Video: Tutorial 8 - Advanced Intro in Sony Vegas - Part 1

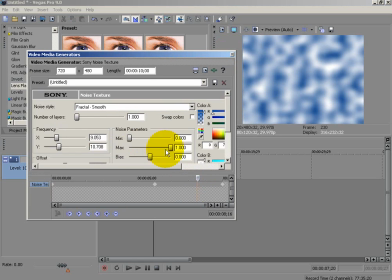and then at the very end, let's have, like right here, let's have the amplitude go back down.
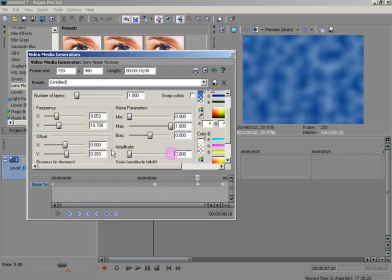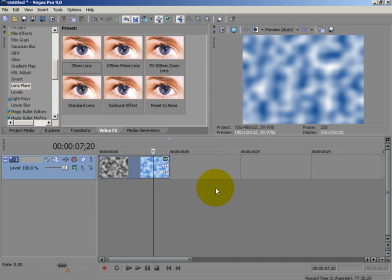Just like that. That adds a little bit more randomness to it. You can't really do any expressions since it's Vegas, not After Effects. But that doesn't look too bad. So I'm gonna insert another video track, and this is where my text will be created.
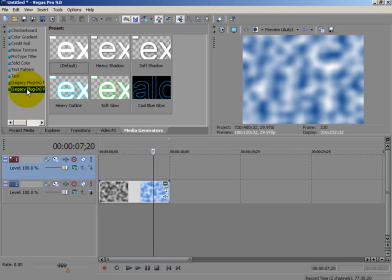I'm doing legacy plugin video factory text or something like that.
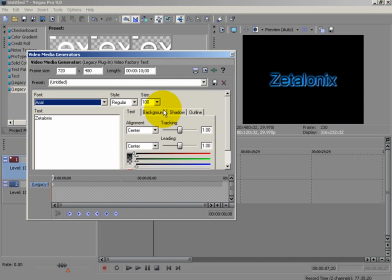I have mine set as a preset, but I'll explain it to you as I go along. Background colors transparent.
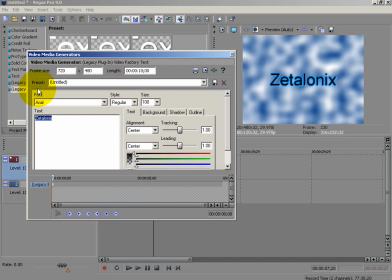All right, so you type in your text, and then you set the font and everything to how you want. My text just stayed default black. Everything same. Background now. background is just completely transparent, which is how you adjust it right here. Shadow now.
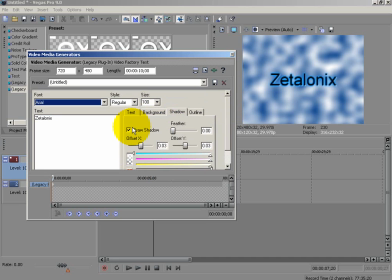You want to check draw shadow. Feather at 0, offset 0.03 for X and Y, and then adjust the everything else stay the same. It's white for the color. Now the outline.
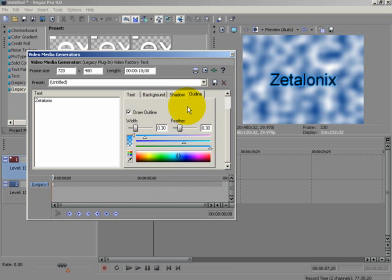Draw shadow. Width and feather are both at 0.3, and then I kind of have a blue. Now I'm going to drag down the transparency for this one as well as this one. That way it kind of hopefully blends in with the background. And then bump up the feather to about 0.38.
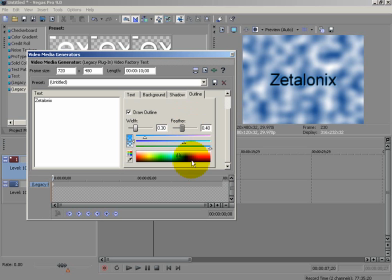Don't copy mine exactly. If I were you, I would experiment.
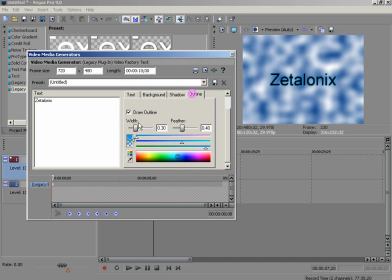Or you could actually take the shadow, the outline, and make the width really huge, and the feather down low, but transparency barely visible, and it has this nice little back to it.
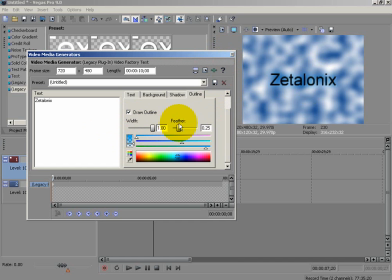Maybe I actually have a little bit of feather though, doesn't seem so choppy. But that's the basics to that.
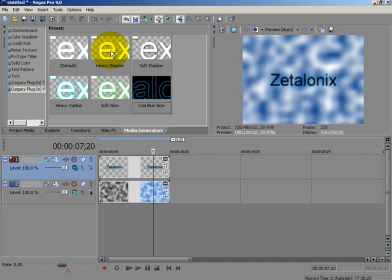And then you're going to want to click compositing mode, 3D source alpha. Oh, and what I almost forgot was to mute that.
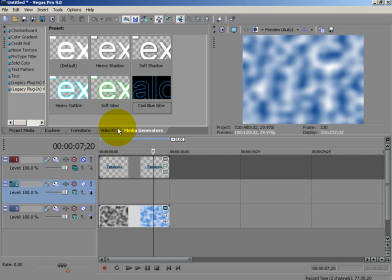Insert video track, move it below. You want to go to color gradient.
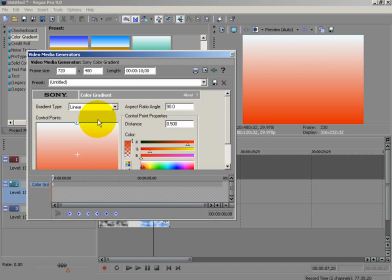I used to do soft red backdrop because I don't know, I like that for some reason. And this color, I want it to be like a red.
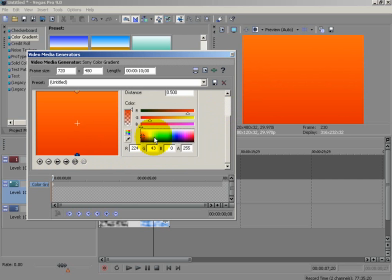And the second, and then number one, kind of a greenish blue.
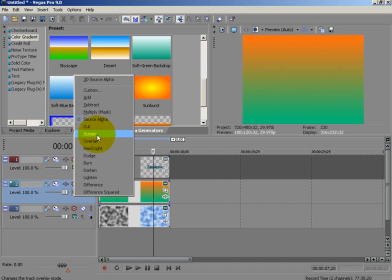And then you could change this to like screen or to overlay. But I honestly think
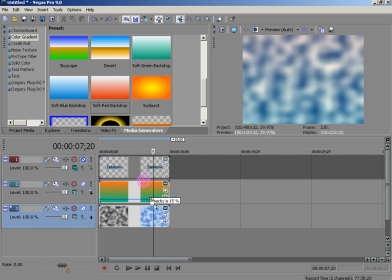it looks better if you just drop down the opacity. Right now I have mine at about 32, which I think looks really, really solid up there. Maybe a little bit higher. So now it's at 41, that looks really good, I think.
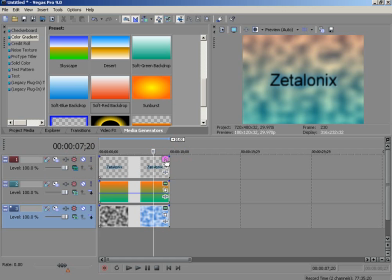Unmute the text, and we're going to go into event pan slash crop.
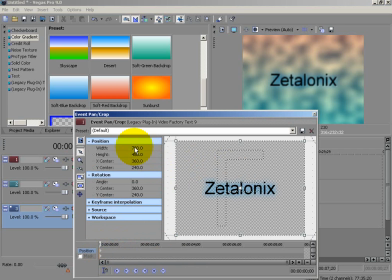So we're just going to have the width, or no, yeah, just set this to 0, and it'll automatically put the height and the width back at 0, and it's completely gone out of the screen,
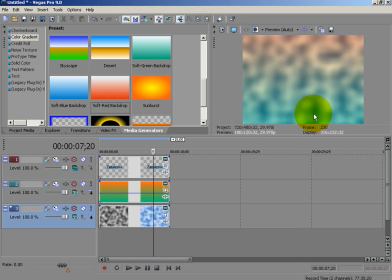which is how we had that kind of impact effect where it just dropped on the screen. So now it's time for the clip.
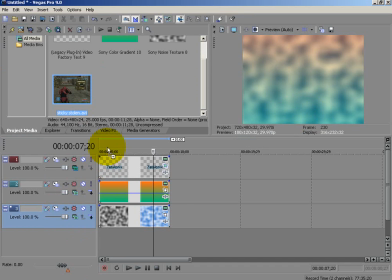Use to file, import media. Mine's imported already. I'm just going to delete the audio because we don't really need it for this.
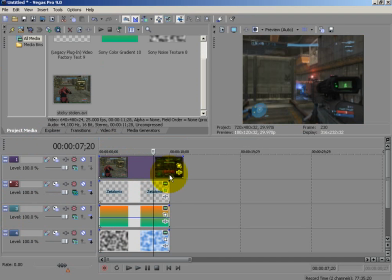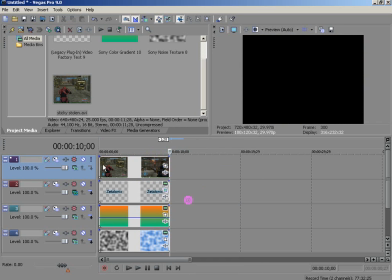Now this tutorial is probably starting to get a little boring, so let's just show you the clip.
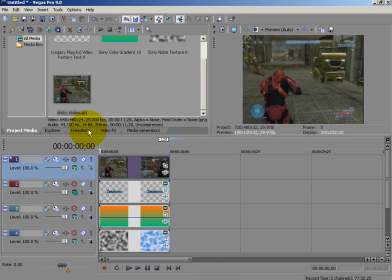Now, I have enough clips on my computer here to make a funtage, and I was planning on making a funtage, but I don't know if I want to. Here's the clip though. Maybe you guys could tell me if you guys think I should make one or not.